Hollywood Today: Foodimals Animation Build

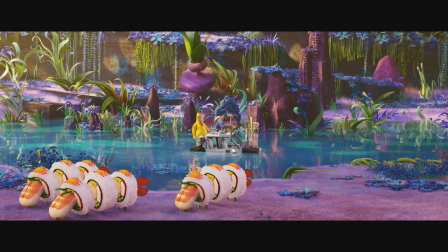(0:05)
In Cloudy with a Chance of Meatballs 2, the animation team had a lot of fun bringing food animals to life. The concept of living food was hinted at at the end of the first film with walking chickens and threatening gummy bears,
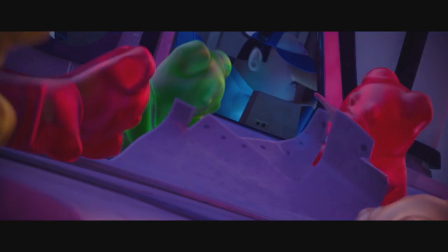(0:17)
but the directors and our great team of animators at Sony Pictures Imageworks have taken the concept to a whole other level.
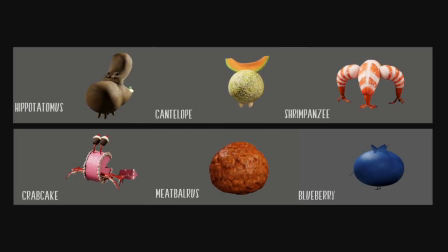(0:25)
With such diverse food groups, the question was, how should they move?
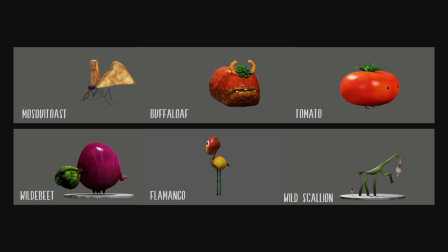(0:29)
For each food type, we tried to invent a manner of movement that suited their design and their role in the film.
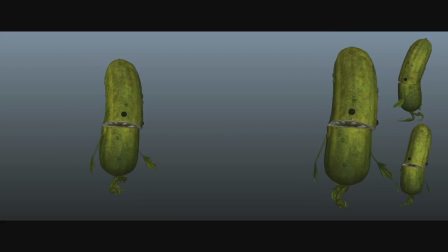(0:36)
For the pickles, we pretended that they'd only been alive for a short period of time and didn't really know how to move yet.
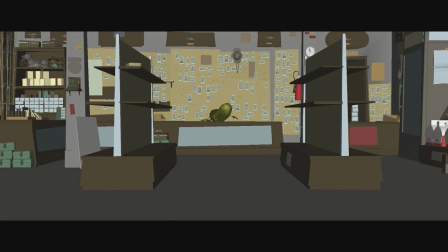(0:42)
Instead of smooth mechanics, we made them awkward and clumsy in their walks and runs.
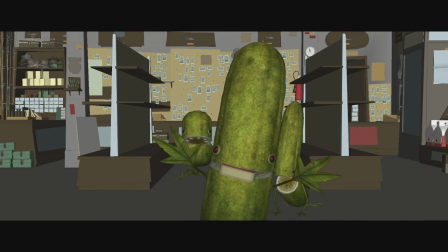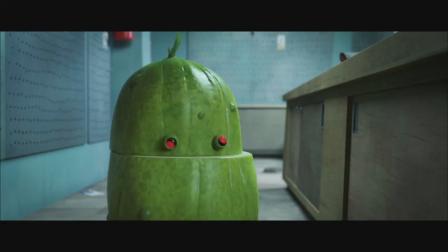(0:56)
We made them highly reactive, like wild feral cats, to give them an unpredictable quality to offset their silly design.
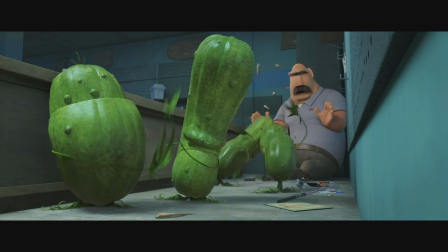(1:06) Hey, hey, hey, easy, you guys. Come on, you can lose an eye.
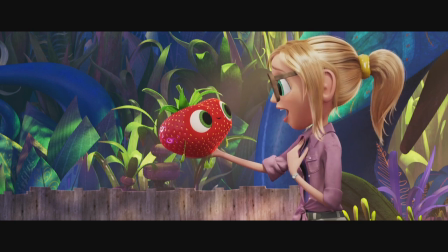(1:12) You, Barry. And I'm Sam Sparks. Great!
With Barry, we wanted to treat him like a glowing beacon of positivity and innocence.
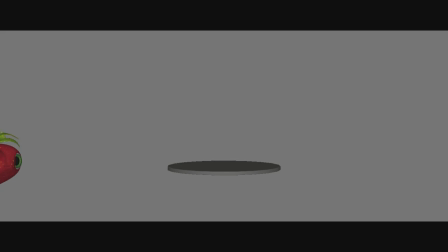(1:25)
We gave him a high frequency of up-down motion in his walks and used his gigantic eyes to our advantage.
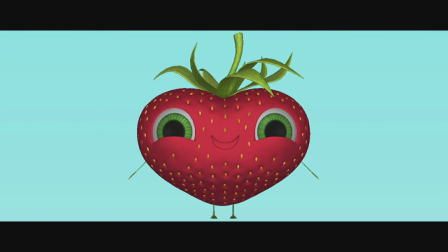(1:32)
We were forced to have a very limited range of motion in his facial expressions due to the seeds that presented an unforeseen challenge with deformations.
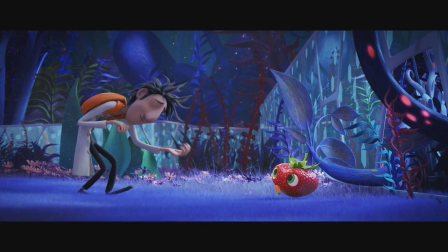(1:40)
Luckily we found that with Barry, less is more. We decided that despite his tiny limbs,
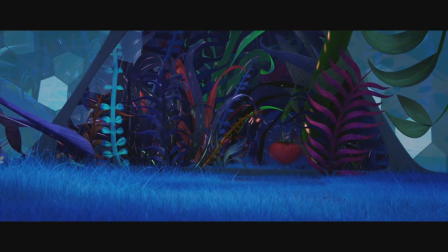(1:45)
he was a ball of energy that could run fast and change direction and use his shape to his advantage by turning into a rolling or bouncing ball through the jungle optical course.
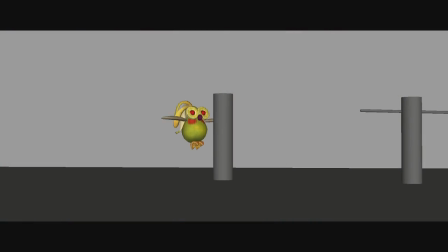(1:56)
For the flying fruitimoles, such as the fruit cockatiels, we felt the design asked for a similar approach as the pickles.
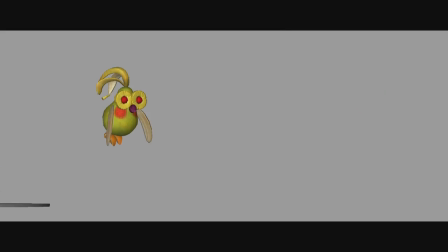(2:02)
And we experimented with a clumsy, arduous flying style inspired by Bubo the Owl from 1981's Clash of the Titans and Woodstock from Peanuts.
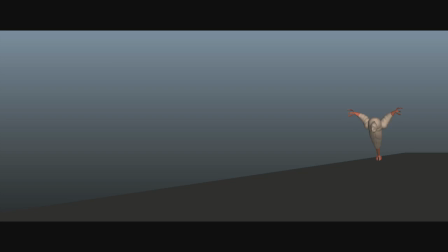(2:12)
For the larger fruitimoles, we felt the best approach was to offset the funny design and make them move with the kind of weight and mechanics one would expect from a big monster movie.
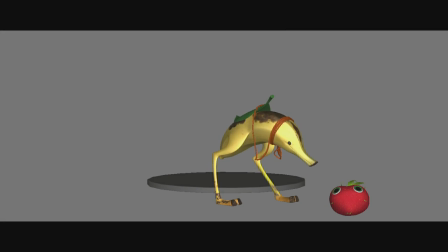(2:22)
The wild scallions move with majestic grace. The binostriches, like a three-way cross between a horse, a dolphin, and a dog.
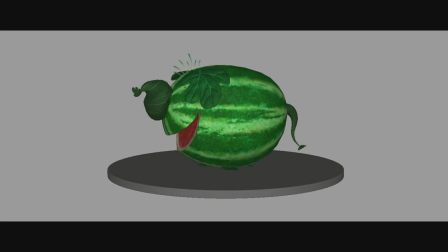(2:33)
For the watermelon elephants, we decided on a more stylized approach.
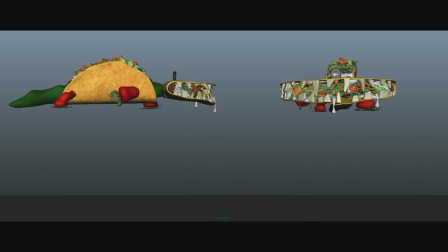(2:39)
The tocodile lumbered with great weight, but with the maneuverability of a crocodile.
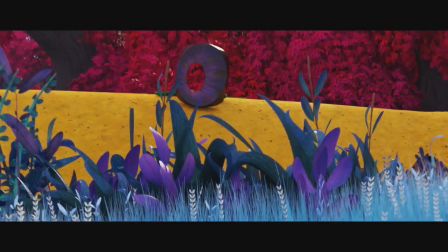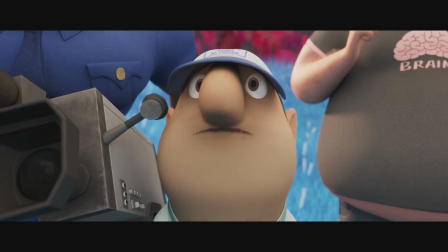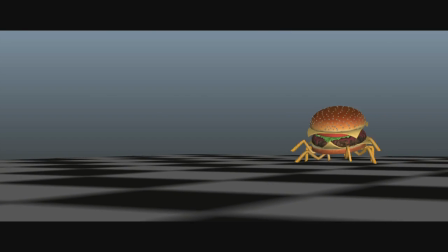(2:56)
That brings us to the cheese spider. We needed the cheese spider to at first be the most menacing creature imaginable.
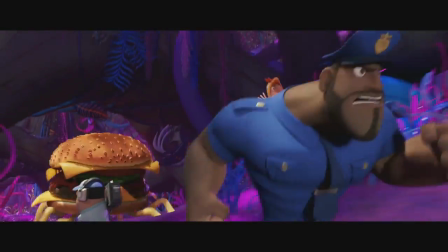(3:02)
We gave it weight, but mixed in the agility and speed of a spider.
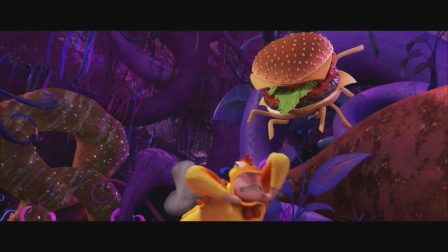(3:07)
The gang had no hope about running it, so we put obstacles in its way to slow it down, to give them a chance.
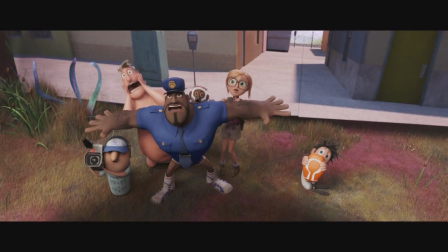(3:14)
Although cooked well done, the cheese spider was a relentless force of nature.
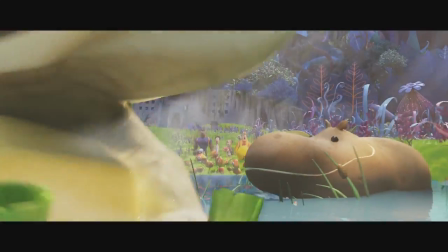(3:20)
Finding the right personalities and movement for the foodimals was a great collaboration between the filmmakers,
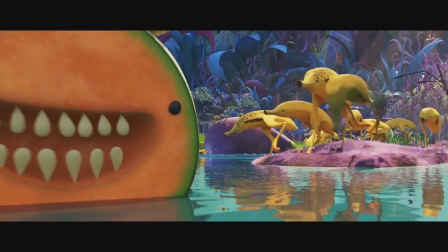(3:26)
artists, and animators at Sony Pictures Animation and Imageworks. Our hope is that audiences enjoy meeting our wacky characters and have fun on this delicious movie journey.
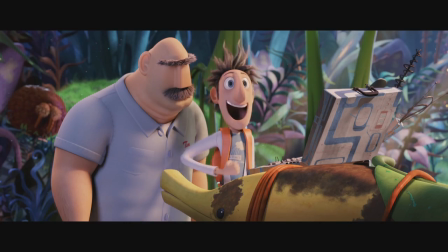(3:35) Piece of cake.